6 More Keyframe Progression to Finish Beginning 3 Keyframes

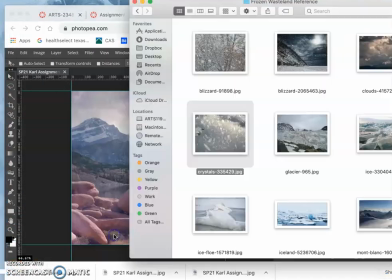you can see that in my downloads I label it number three if
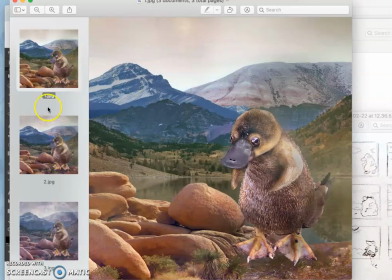I want to do a quick test I can open it up just in preview I have my first three frames so
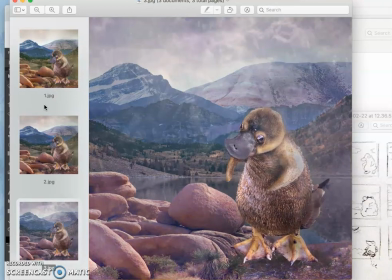the weather is changing quick and my my little Psyduck is getting concerned and
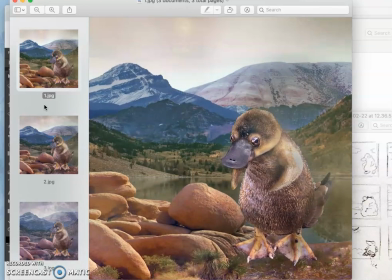each little subtle thing helps even the moving of the shadow so everything seems pretty believable and consistent there
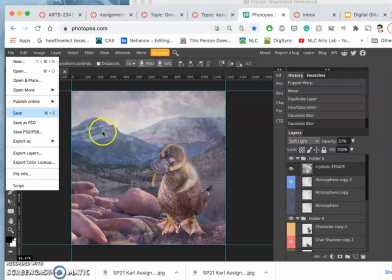good time to save it as a you know save my PSD and
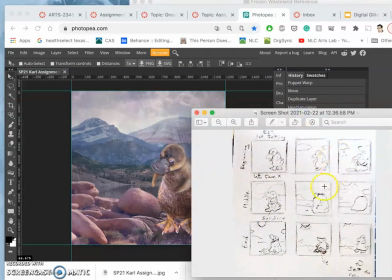now I'm starting I'm gonna have to composite in some more elements because now it's gonna be hugging itself building up some chunks
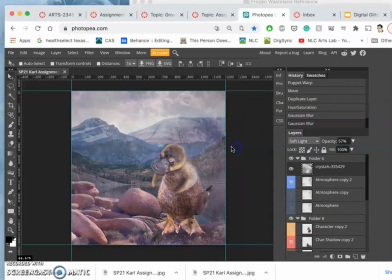of ice for keyframe for in my sketch it's all based on your sketch. So for my background, I'm going to go ahead and duplicate the background and I'm going to shift its colors.
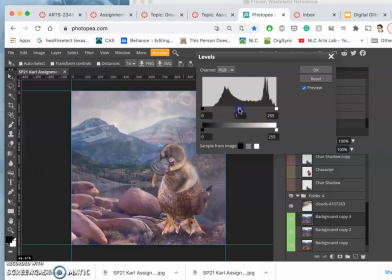I'm going to shift its levels, make it a little bit darker, a little bit more desolate, but its highlights brighter because those frozen wastelands are a little bit more contrasted.
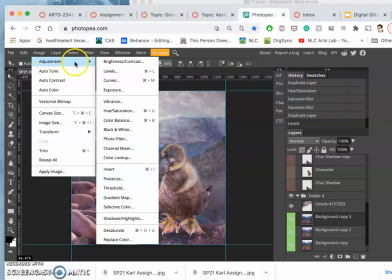Then I'm going to shift its colors to
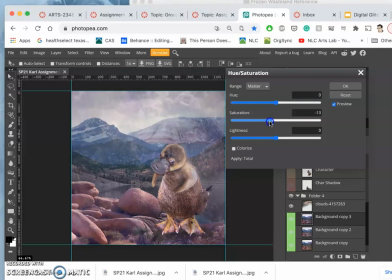being less saturated.
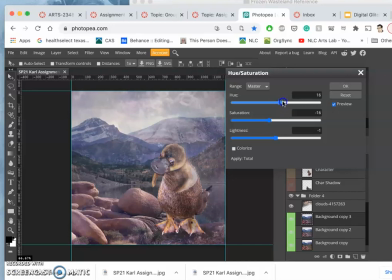I don't like all those magentas though let's see yeah maybe like that just just a little less saturated
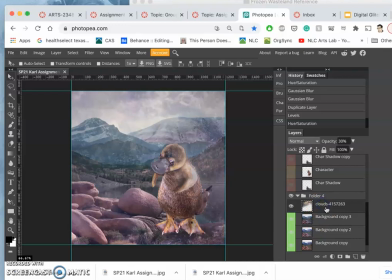and a little darker okay and then the clouds I'm going to shift that up to about 50% I think that will work now for the character
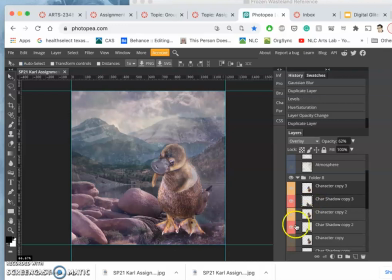and the shadow duplicate both of those turn off the ones underneath and I'm gonna do a puppet warp but maybe even a coloring change to on the creature I
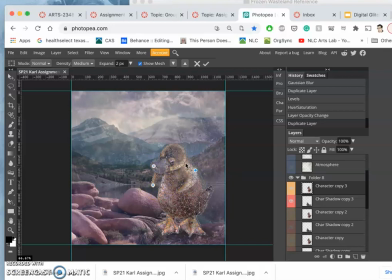want his bill to keep going up his feet to keep kind of wandering in a little bit we start making himself kind of smaller